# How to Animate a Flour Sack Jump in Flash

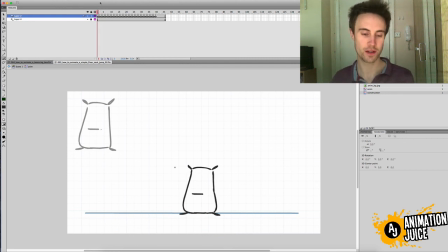(58:11)
Okay, so here we have the finished pass of this jumping flower sack. I've added in the overlap of the arms and the legs,
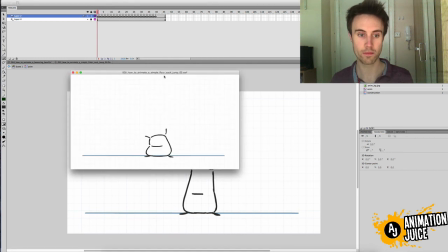(58:27)
and if I play it, make it a little bigger.
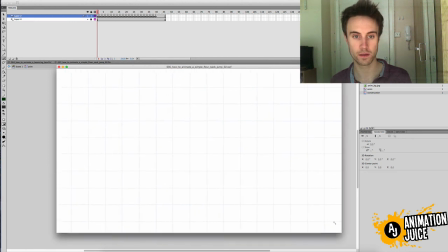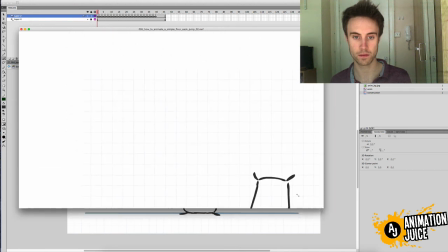There he is.
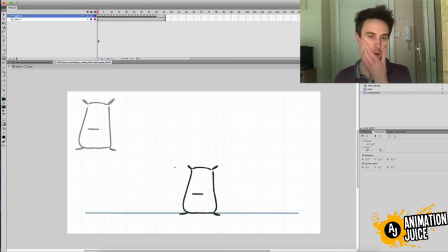(58:54)
So that one is done. Let me just walk you through exactly a slow version of what I did with the arms and legs. So you can see as he comes down, the arms are starting to drag.
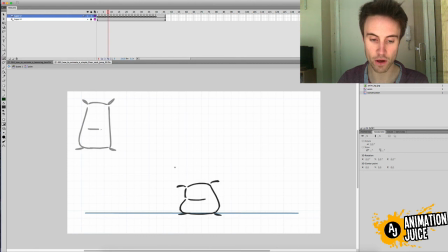(59:12)
The only thing that's the arms are dragging, but they aren't dragging mirroring each other. They aren't dragging on exactly the same frames. One is slightly staggered, a few frames back than the other arm.
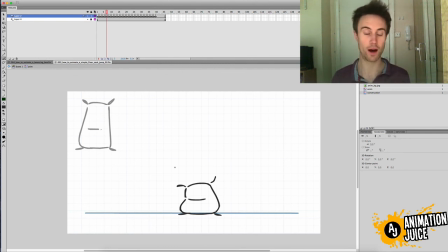(59:31)
It doesn't really matter which arm you pick for the stagger. I find it doesn't really matter. Just make sure that it looks a lot better if you have a lots of overlapping
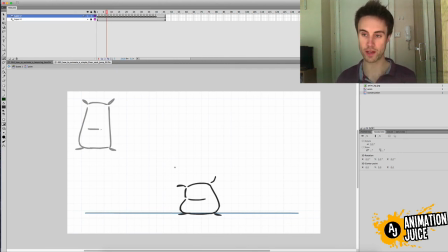(59:49)
appendages on your main form. Just make sure that if you have multiple overlapping appendages on your primary moving form, just make sure that they aren't all moving at exactly the same rate.
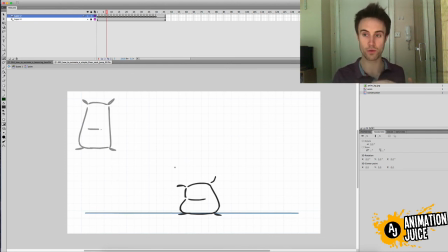(60:04)
Just have a few moving a couple of frames prior to one of the appendages, and have another appendage moving a few frames in front of the appendages. It just makes it, you see, they don't arrive at the same pose all at the same time.
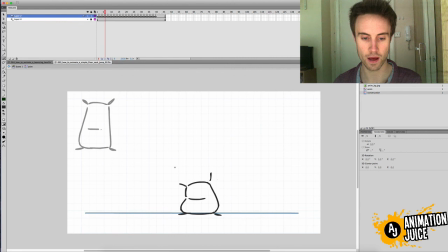(60:17)
See that left, our right, his left arm just reaches that same point, just 1, 2, 3, about 3 frames after the other arm.
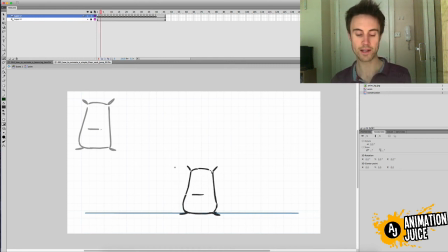(60:33)
Anyway, and it eases it nicely into the. See there, he's already in his squash frame about here, and then having these arms 5 or 6 frames after the main mass has reached its squash frame,
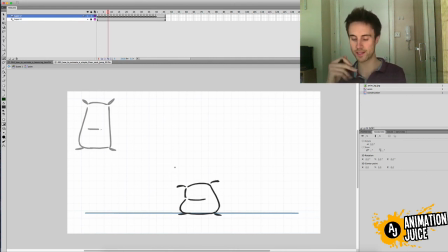(60:53)
it just helps really smooth things in. It keeps everything moving, as I said, and that moving hold is just that, which is what's happening here.
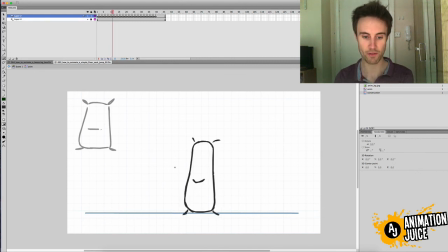(61:07)
Just keeps things alive. Anyway, and then off he goes up, straight from, just like we did with the bouncing ball and the bouncing box, straight from the squash frame into the upward stretch frame, and up he comes. Now watch his legs.
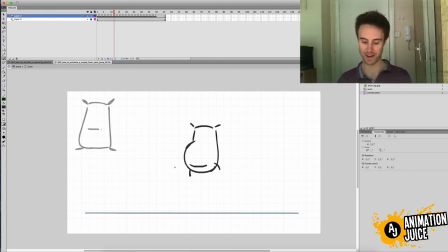(61:25)
Now there's 4 appendages happening here, and what I did was, you probably saw, what I did was went through animated each appendage all the way through. In fact, I think I did the arms first.
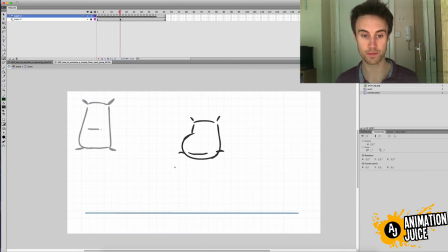(61:38)
I did the whole animation with just the arms, animating, making sure the overlap and the follow through on the arms was working. And then once they were working, I went back again and did the legs,
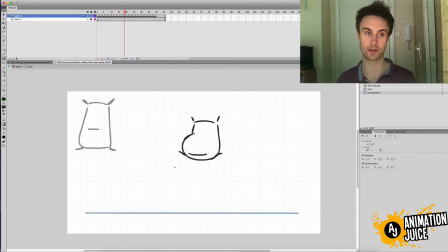(61:53)
working on each leg and each arm separately, So I went through and did all of the right arm, then went through and did all the left arm, then went back through, did all of the left leg, and then all of the right leg.